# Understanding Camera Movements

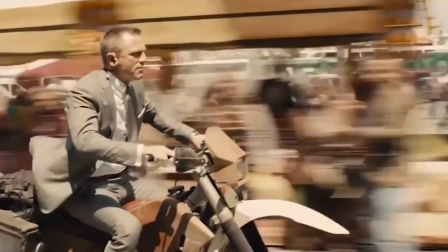0:00 When we think of good video, we think of Hollywood blockbusters with these incredible drone shots,
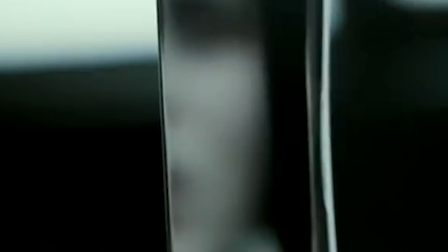0:04 or action-packed movies with these amazing crane shots, or maybe it's just a dramatic movie with this slow push in on a character.
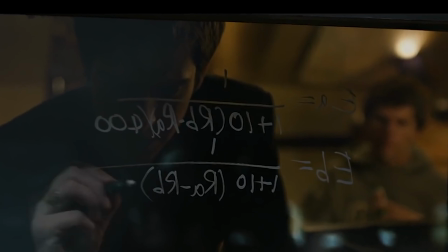0:12 Either way, all of these camera movements made us pay attention more to the story. But not every camera movement is effective for every shot.
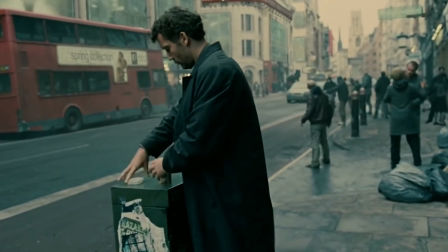0:25 That's why it's important to know when to move the camera and when to keep it still.
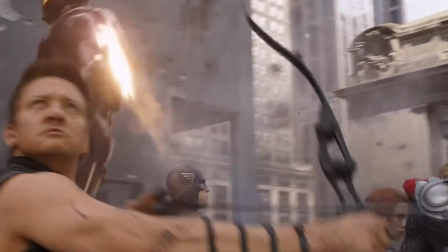0:33 Why would this shot work for this scene, but not work for this scene? Knowing when and where to move the camera is one of the most tricky parts to making a good video. But that's why today, I'm gonna help you understand the 6 most basic camera movements. As a video editor, I see this all the time. We think that a moving shot makes a video better, but that's not always the case. Sometimes a static shot is much more effective than any type of camera movement. That's why for anyone making a video, I think it's important to understand the basic camera movements and when and where to use them.
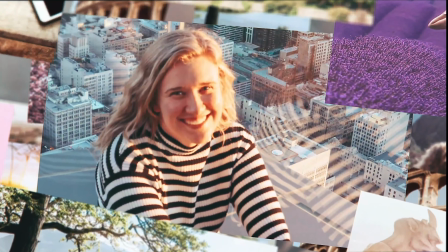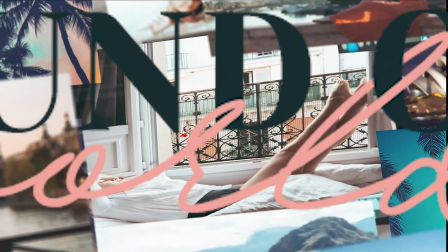Hey guys, what is up? I'm Kara, the creator of Round Our World, and welcome back to my channel, your place for video tips, storytelling techniques, and video marketing advice. First things first, what is a camera movement?
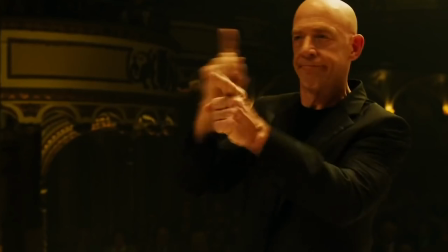1:32 A camera movement, by definition, is a filming technique that causes a change in the frame or perspective through moving the camera.
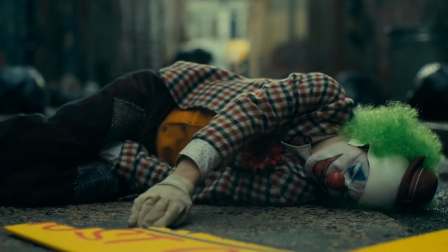1:40 This allows for the director or anyone making a video to shift the audience's attention without cutting.
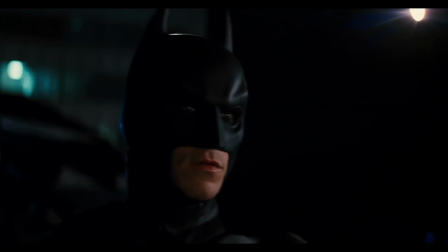1:47 When used correctly, different types of camera movements can have a psychological and emotional effect on the
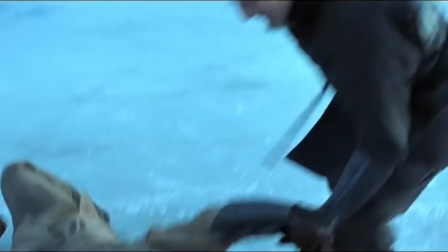1:54 audience that makes the video or film more engaging and more immersive. First up, the pan. Panning the camera just simply means swiveling the camera horizontally from one side to the other. This is a similar motion to turning your head. The base is fixed, so you're not physically picking up the camera and moving it, you're just changing the direction. This has become a very common type of camera movement, especially since we started using our iPhones to film everything.
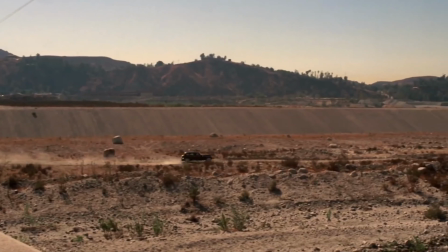2:27 The pan is often used to establish a location, track movement, or elevate tension in a scene. But the speed of the pan is also important for understanding when and where to use this camera movement.
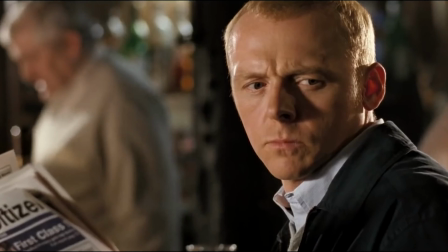2:39 If done with a lot of speed, it can add energy to a scene. But a slow pan gives us more time to see what else is happening in the scene, so it's better for dramatic moments.
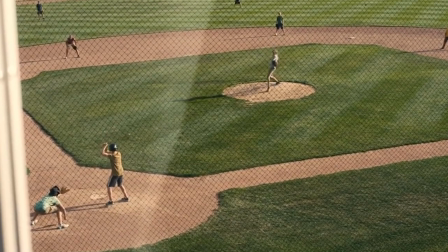2:50 Number 2, the tilt. A camera tilt is just like the pan, except vertical. This is a camera technique where the camera stays in a fixed position and rotates up and down, similar to your head looking up and down.
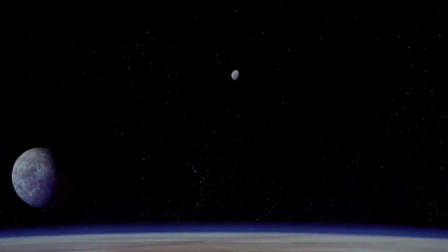3:03 It's important to note that some of the most effective shots in cinematic history were made with a camera tilt.
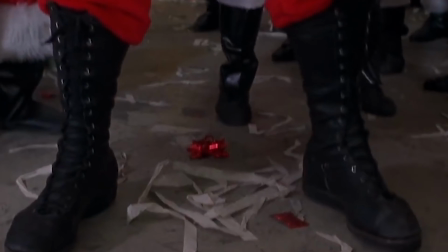3:09 This type of movement is often used to give a character dominance or to reveal new information.
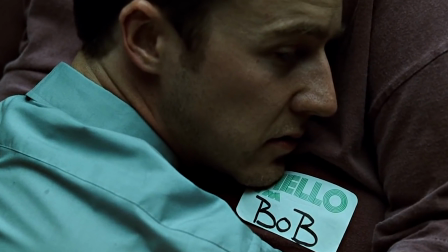3:15 A tilt also captures the verticality, which is great in moments of awe or spectacle,
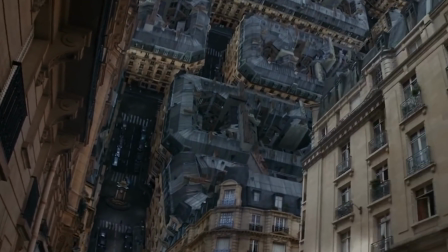3:22 or just to redirect the audience's attention.
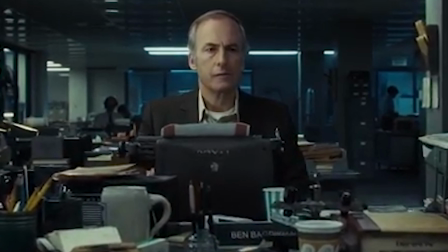3:28 Number 3, the zoom. The zoom is when you change the focal length to give the illusion of moving closer or farther away. This is by far the most used and overused camera movement out there. It is often used to draw attention to a specific detail,
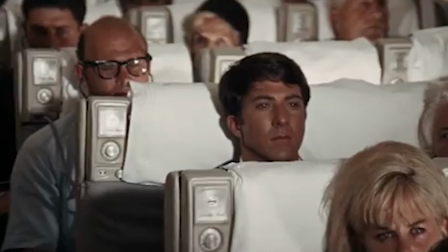3:44 give a character dominance, or to simply emphasize a comedic or dramatic moment.
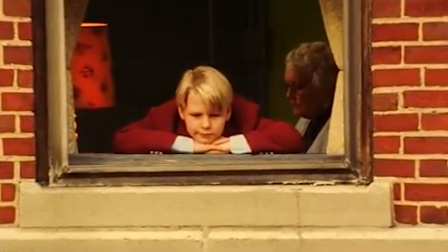3:50 Because this is such a widely used camera movement, I want to point out that generally speaking, a zoom is most effective when you can't even tell the camera is zooming.